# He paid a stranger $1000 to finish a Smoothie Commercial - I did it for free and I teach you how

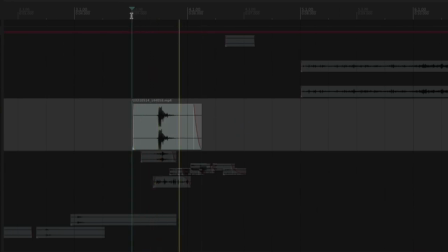[11:11]
open here so
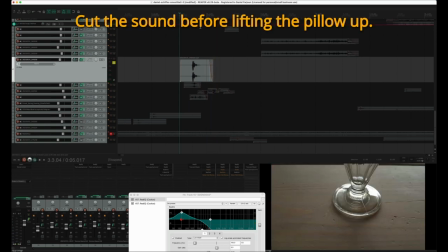[11:16]
I remove the movement back when I removing the pillow this back is not interesting but the first part yes so and that's it because it's just putting the things on this table like and I want to
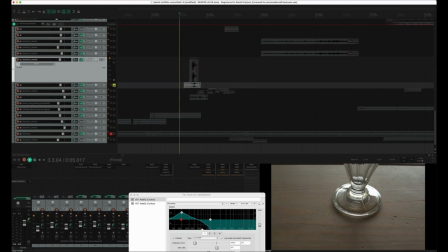[11:35]
make things bigger than real life right second one I took this plastic package
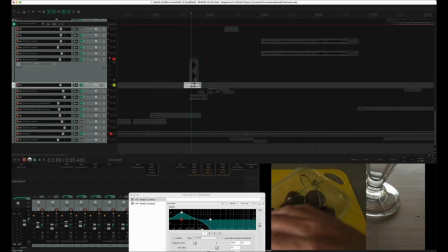[11:43]
of the cherries and just opened just to add some little extra flavor here and another one was this was just touching this doritos package here you can
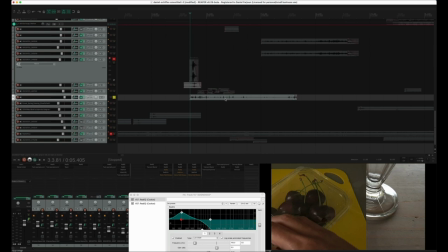[12:05]
i decided to use this a little bit plastic sound when you just put down and of course there is plastic movement and i needed to add this extra sauce of course we need all these pieces
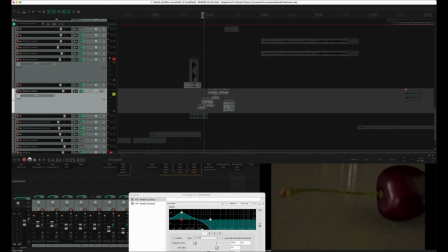[12:23]
and I decided to use these cherries. Why? Because how could I make these things bounce but it's like a watermelon but it's somehow frozen watermelon or supposed to be frozen watermelon.
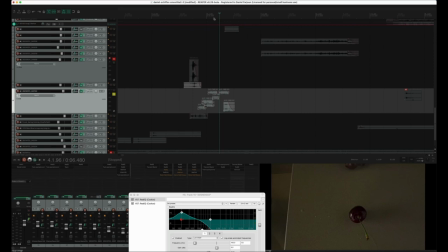[12:41]
But I didn't want to create so much high frequencies of the like a soft ice breaking like because it's a again slow motion i wanted to sound more bassy so i decided to record something that could generate these bassy
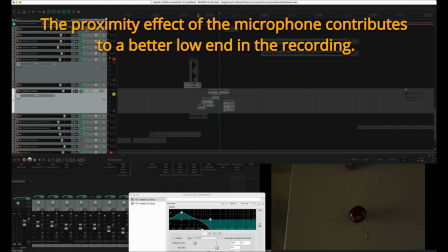[12:58]
sounds and still sound not too hard but a little bit soft by nature
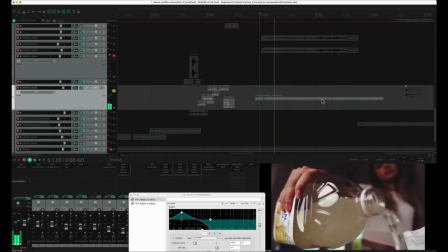[13:03]
because of the cherries one here another here
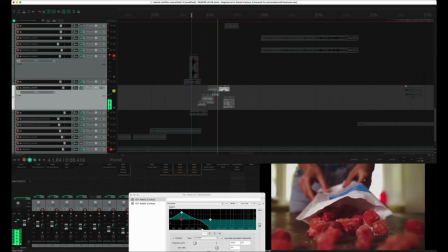[13:08]
different just add a bunch of them and
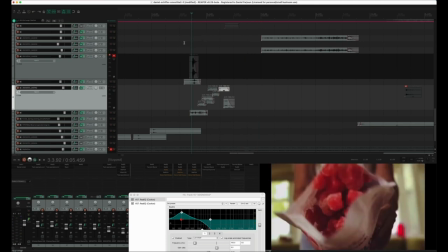[13:14]
I followed here the same strategy for this already melting watermelons because you see
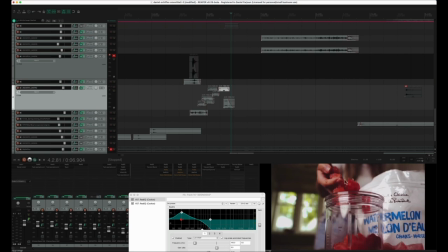[13:21]
on her hand it's already something wet-ish I decided to create something more yep
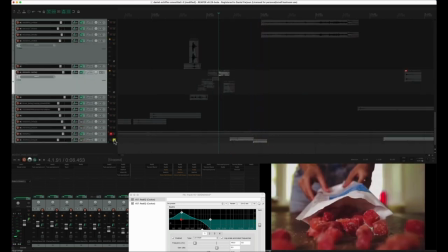[13:31]
yeah so this is the video that I recorded
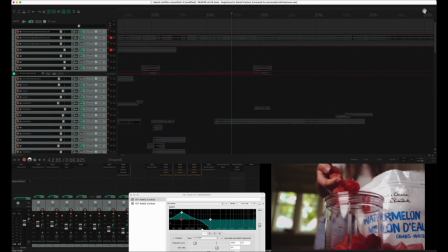[13:36]
just to show what I did for the wet part so
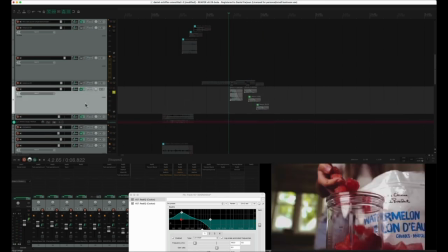[13:45]
again here I use the cherry so you can see here that I use the same sample but if I simply decided to use the same sample because it was the same cherries being dropped in different ways but the sound
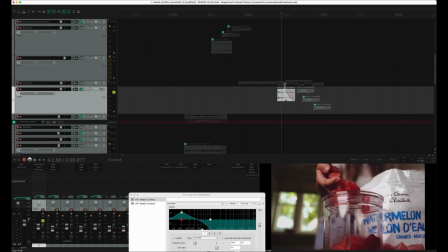[14:02]
is the same but that what I did here I changed the pitch for each drop so it's more bassy, more high frequency, more bassy. So I'm playing with this so you can understand.
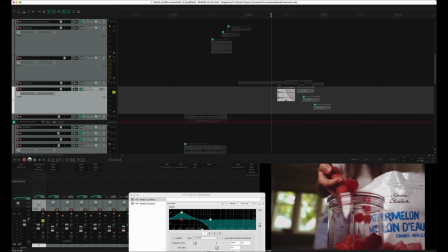[14:18]
Okay, it's a little bit of variation that gives more, let's say, natural feeling.
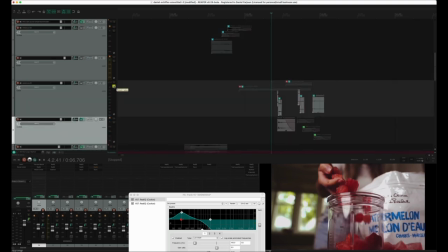[14:25]
On top of this I added this that we recorded with the finger on the watermelon. putting them together. I added this bassy together with the water stuff and I
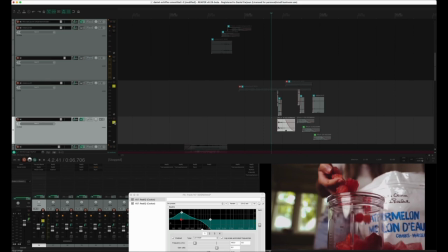[14:40]
created like a more sound of a drop and again slow motion. Let's continue.
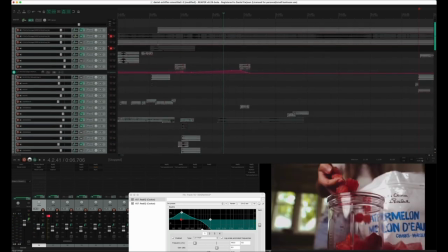[14:52]
Okay, I have a little bit of transition here with this white noise.
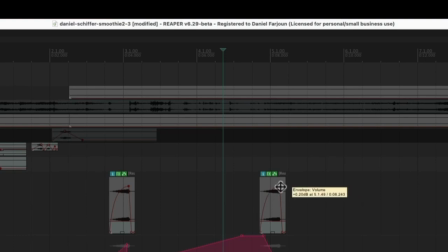[14:57]
I decided to create here a different volume automation curve I went from almost 24
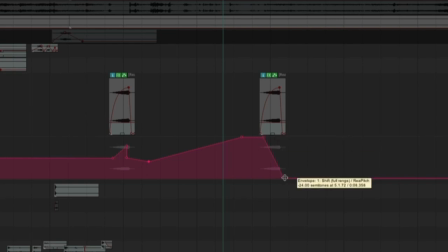[15:05]
or two octaves up to two octaves down so I had a shift of four octaves
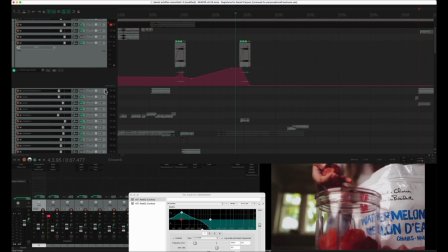[15:12]
in the pitch and together with this I added this remember
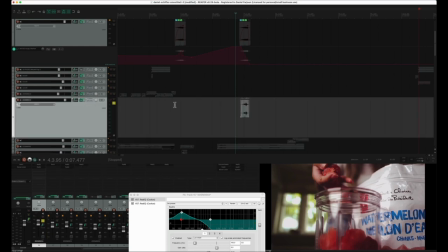[15:20]
those sounds of messing with stuff on the table this
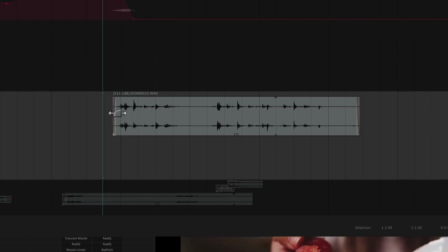[15:29]
was a rolling something on the table that I used in the beginning and then I decided to use this as a transition together. It doesn't make sense like this. But together with everything else it's
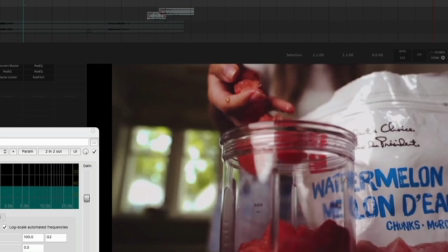[15:49]
a creation, it's just my interpretation. It could be anything. What else?
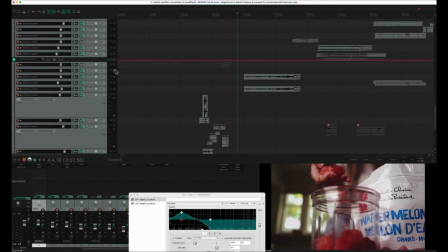[15:57]
Here I didn't have any more of these microphones so I decided to use smartphone microphone to record, to the recording.
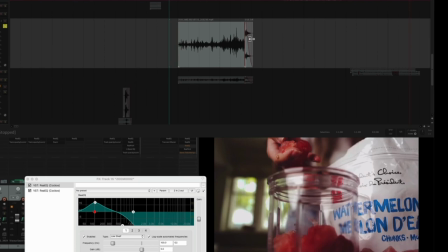[16:09]
Actually this is an error because I started mono and at the end I should fix this now.
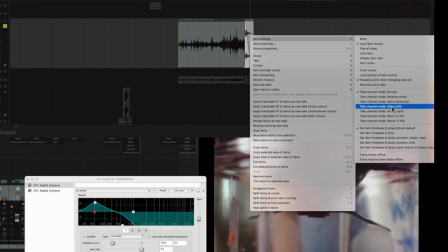[16:18]
Continue to choose the left channel. Yes.
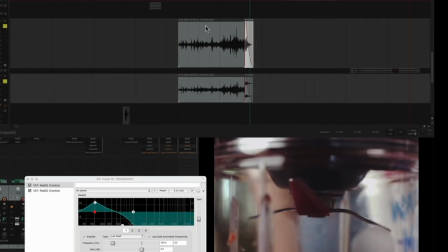[16:21]
And because I recorded stereo you see that I have this recording and this recording, right? What's the difference? This is the same, the same file, the same everything.
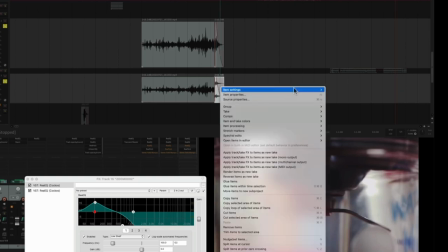[16:33]
Let me just fix here and now you are going to understand that here i use the right
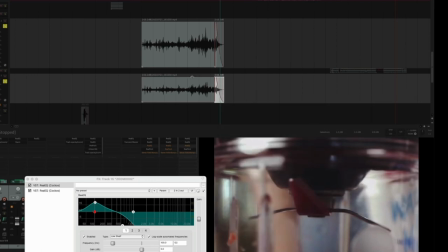[16:38]
channel so the left channel i did something different than the right
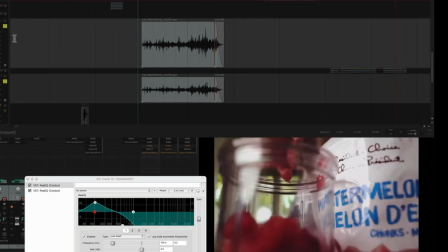[16:43]
channel so on for the left channel let's play
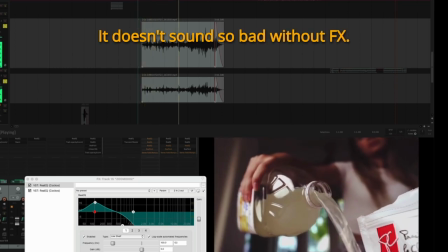[16:48]
it natural this
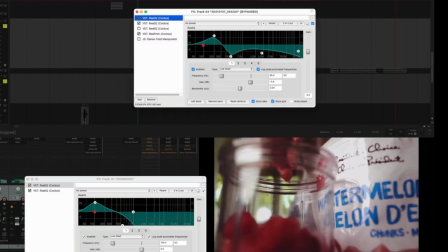[16:54]
is the left channel what did i do on the left channel equalization equalization adding extra bass and removing some high frequencies.
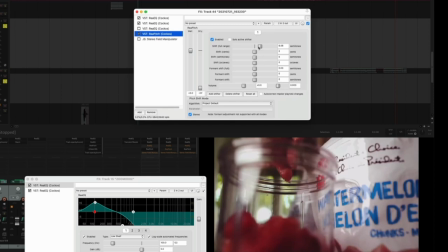[17:04]
Pitch, I put up the pitch because I wanted to create, again, different layers.
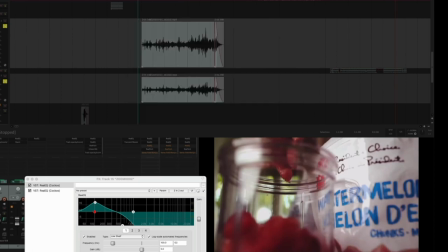[17:13]
But because I had left and right, I decided to use the left one way and the right another way. I could maybe have used the left and left, maybe to avoid some phase problems. but let's let's
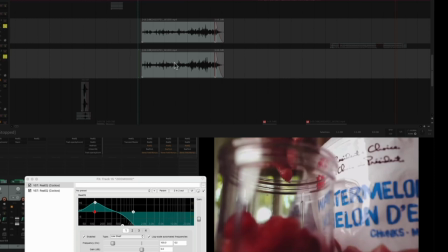[17:30]
think that this is okay for now so for the right one right channel I did
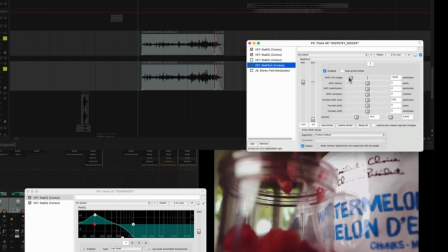[17:35]
different equalization and different pitch now this is two octaves down from the
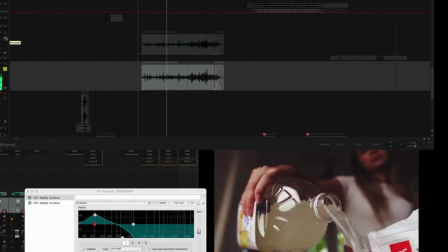[17:43]
original so I have this because again it's
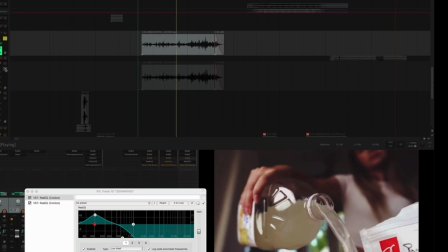[17:51]
slow motion i'm adding this different this is the higher and when we and when we add them both together
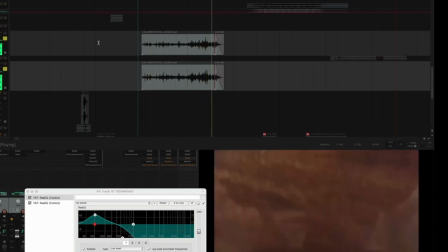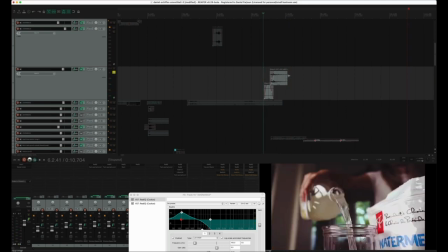[18:05]
next remember that i was messing with these things rolling on the table i just added river to create more a big tail and a different perception and now we have this
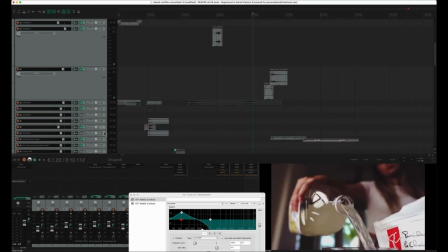[18:21]
okay together with this one
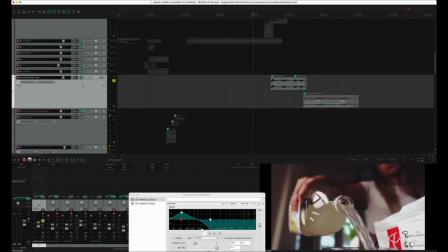[18:26]
what did i do here ah this is very interesting
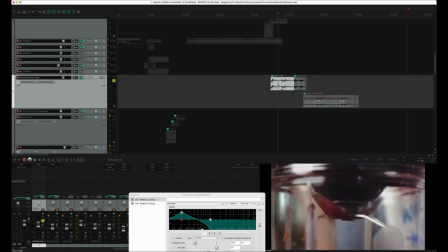[18:31]
actually i recorded something that i don't remember but i did some repetition on the movement i don't know what was if it was on the table i really don't remember but i decided to create like a motor
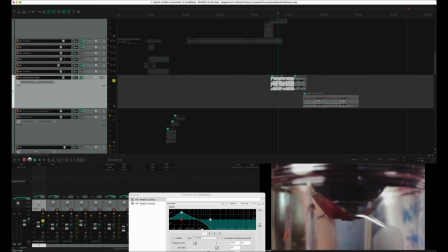[18:48]
I had only two sequences of the up and down of the waves, the cycle of the motor.
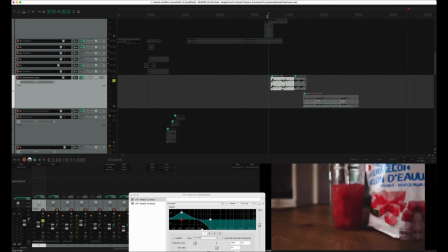[18:56]
Here I decided to use this in a lower rate.